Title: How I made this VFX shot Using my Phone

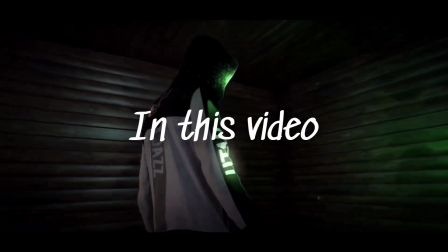[0:00]
Hey guys, Remote Animation here and in this video I'm going to be showing you how I made this VFX shot using
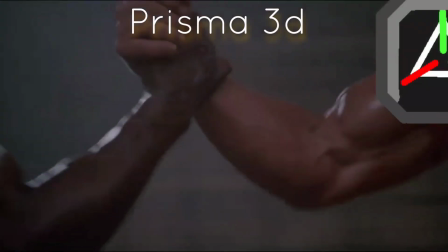[0:05]
a mobile phone and our good friend Prisma 3D which is available on the Google Play Store.
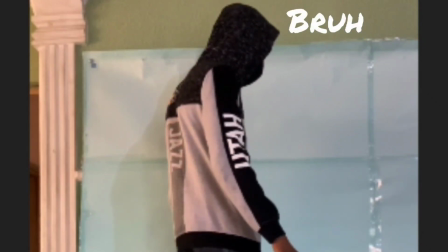[0:10]
And to get the project started I took some weird clips of myself doing some random stuff which I will later edit into something meaningful.
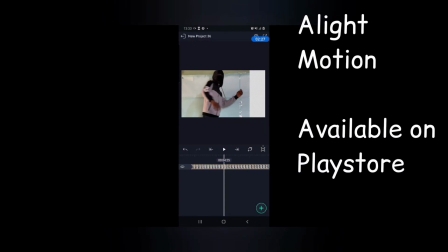[0:17]
Then I imported in these random clips to a light motion to edit out the background. After removing the background I exported the clip as an image sequence for Prisma 3D which is where we're going to be doing most of the work.
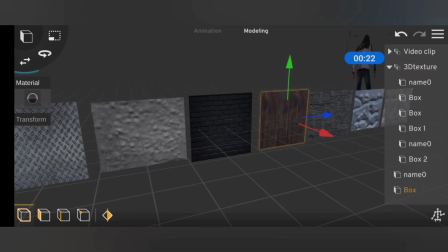[0:28]
I'm not going to lie the clip in our scene wasn't very appealing to look at but at this point not much could be done so i just went ahead to
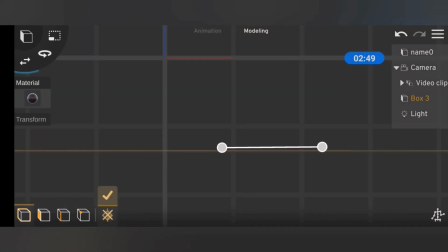[0:34]
modeling the scene which in this case was a simple room with wooden walls and then i aligned the camera with the angle that
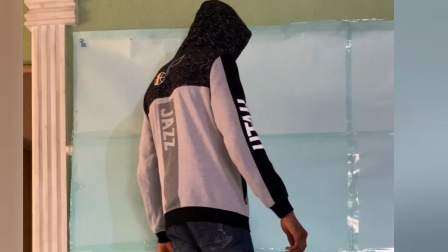[0:40]
the clip was taken from and as you can see when recording the clip i actually turned around a little bit to give the effect that the camera
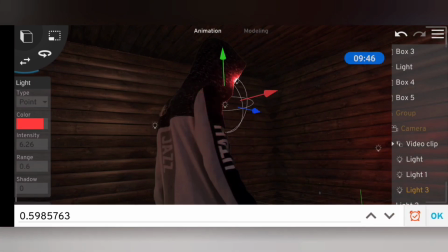[0:48]
was moving around then i threw in some lights for the glowing eyes and then i used spotlights to give myself that nice edge lighting and the
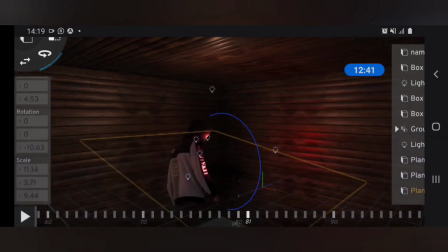[0:55]
major problem was that prisma's lighting system wasn't giving me exactly what I needed so I ended up using some shadow textures to
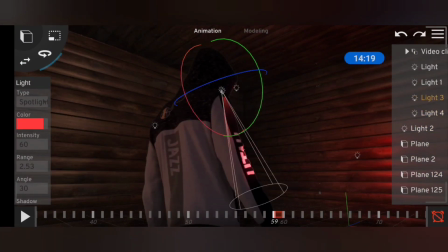[1:02]
get those dark spots around the edges of the room and then for some weird reason I saw the need to change the color to green and at the time from my
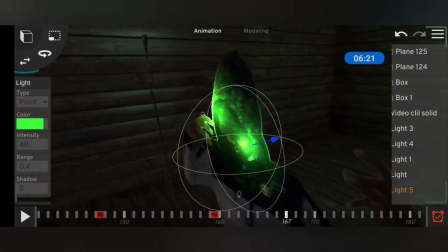[1:09]
perspective it looked 10 times better and then I did some more glowing eye effects but this time with two lights instead and then I added in a
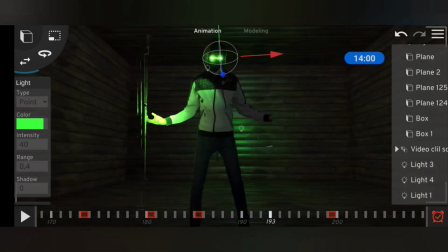[1:17]
light to my right arm to make the shot look a little more thin and using the shadow texture I gave myself a far better shadow in
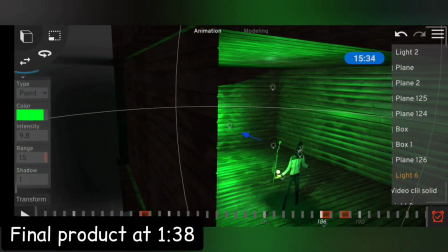[1:25]
the scene and finally I did some basic lights and camera animation and then the shots was basically complete so i took the clip over to capcos for the final edit and that is how i turned this cringe looking shots to this